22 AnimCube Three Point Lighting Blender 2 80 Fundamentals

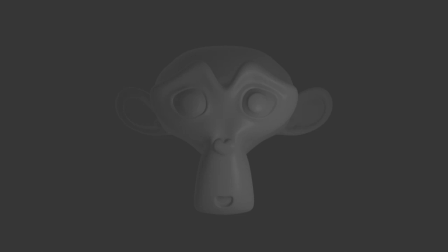Lighting can be one of the most important factors of making your scene look presentable.
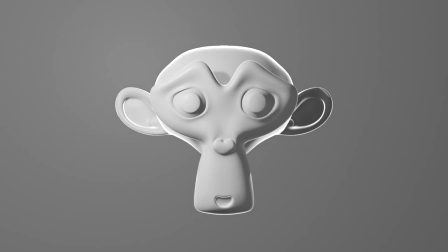Oftentimes, you can spend hours on a model, but none of the detail is visible at render because it's either too dark or too bright.
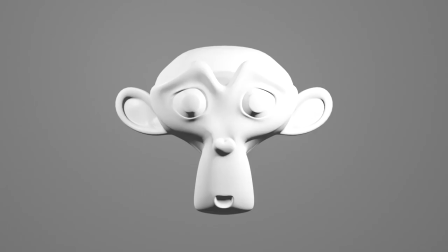For this, we're going to go over a very simple way to make sure your lighting setup looks good: 3-point lighting.
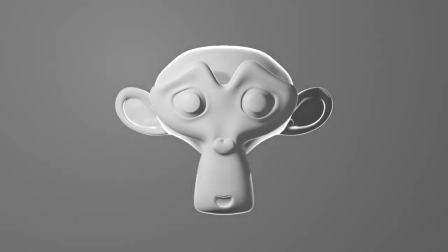3-point lighting is a standard setup for lighting that has carried on through the ages as one of the best ways to light a scene in film, photography, painting, and now digital graphics. Let's go over exactly what it is, why it's so good, and how to set it up in Blender.
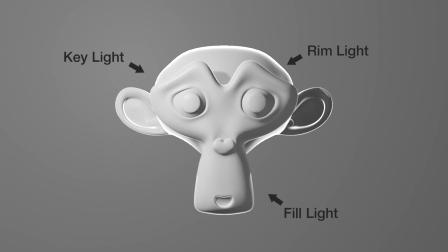3-point lighting consists of 3 lights, hence the name. These lights are called the key light, the fill light, and the rim or backlight. Let's go over each of these real quick. The key light is the main light. It's the primary or key light source.
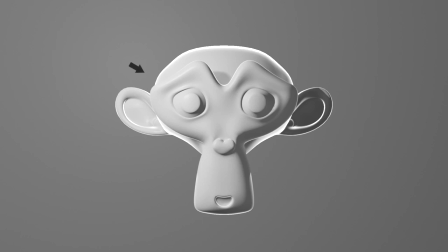So when someone looks at a scene and says, "Oh, the light's coming from the top left-hand corner," they're most likely referring to the key light. That's the light that defines the light source in the scene. Now, the fill light is the one that sort of fills or softens the shadow that the key light casts.
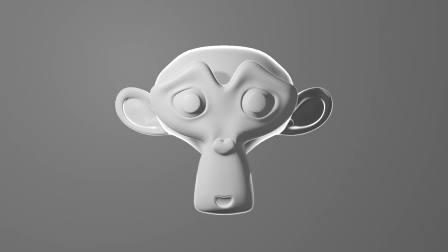It's usually the least bright light in the scene, but it's very important. The fill light acts as a way to keep the shadows from being too dark on your subject. That way, you can still see those details and soften the contrast that the key light makes. The third light is called the backlight or the rim light.
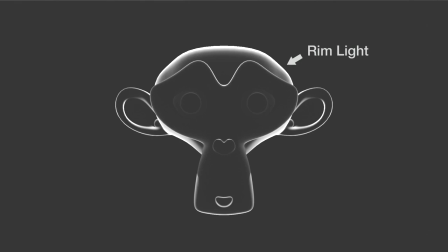Now, this, as you might be able to tell from the name, is cast onto the back of the subject.
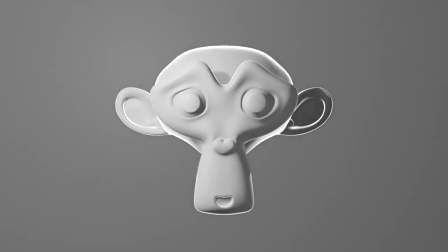Usually, it's actually the brightest light in the scene, but it's there just to give a sliver of brightness around the edge of your subject. This gives the subject an outline or a rim of light, which helps it stand out from the background.
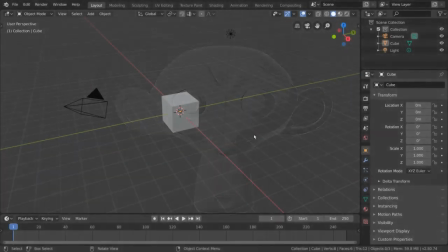So, let's try to recreate this in Blender. Instead of our default scene, let's go ahead and replace our cube with a monkey.
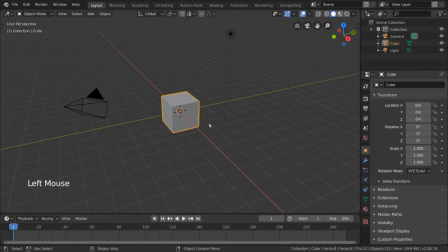To do this, simply left-click select your cube and press the delete key. Then go to the Add menu at the top, go to Mesh, and select Monkey. We're also going to right-click it and select Shade Smooth. Now that we have our monkey in our scene, let's get our 3 light sources set up according to the 3-point lighting technique.
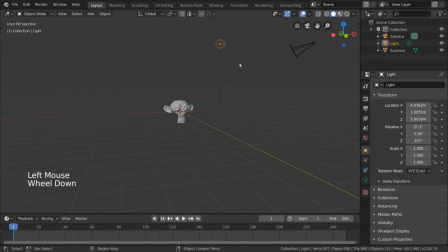We already have a light here, but if you don't, you can simply add it through the same Add menu, but go to Light, Point Light. I'm going to go ahead and treat this first light as my key light. Let's use the Move tool in the Quick Tools bar to bring our lamp to the top left-hand side of our monkey's face.
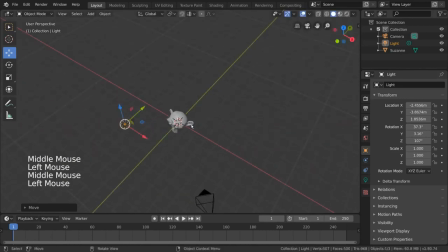Now, you may notice that our scene is not showing any actual lighting effects. That's because we're in solid mode. To see how our light actually will look at render, let's go ahead and change our viewport to rendered mode.
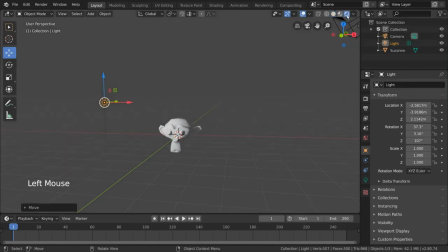You can do that by going to the top right and clicking the rightmost sphere, or pressing the Z hotkey and using the pie menu. Now that we can see the effect of our light on the monkey's face, we can adjust the light a bit more as needed.
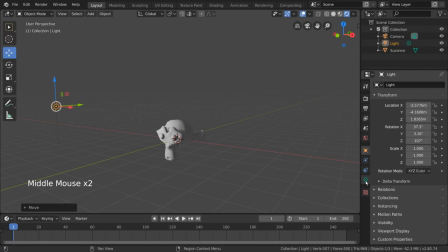If you would like to adjust the brightness of your light, simply go to your Light Properties tab, indicated by a green light bulb icon, in the Properties editor. You can then edit the power of the light by left-click dragging, or you can left-click tap the property and type a number manually.
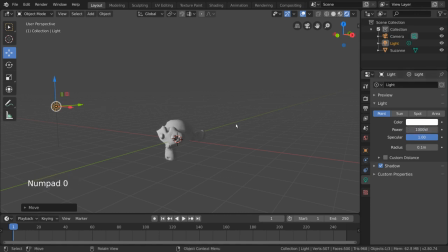I'm going to go ahead and leave this at the default value of 1000W. Next, we'll make our fill light. Now, as long as you have one light, it can be very easy to make more, as you can simply select the first light object and press Shift-D to duplicate.
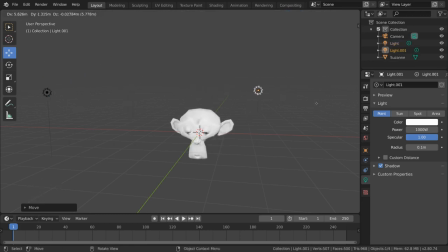With this new light, let's place it on the other side of the key light. If the key light is a little higher than the monkey, make sure to place the fill light a little lower. However, it seems a bit too bright on both sides. If you remember from our previous descriptions, the fill light is meant to be the dimmest light in the setup.
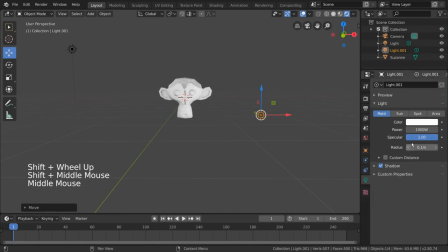I'm going to go into our Light Property tab and slide our power value down with left-click drag, all the way down to 0. Then I'll slide it right back up just a little bit to a point where I feel like it's bright enough, but not too bright. That's perfect. Now we can finally add our back or rim light.
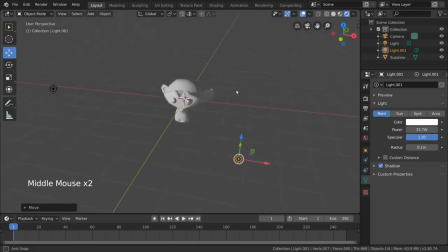Let's create a third light object in the same way we did before, and place it behind the monkey's head.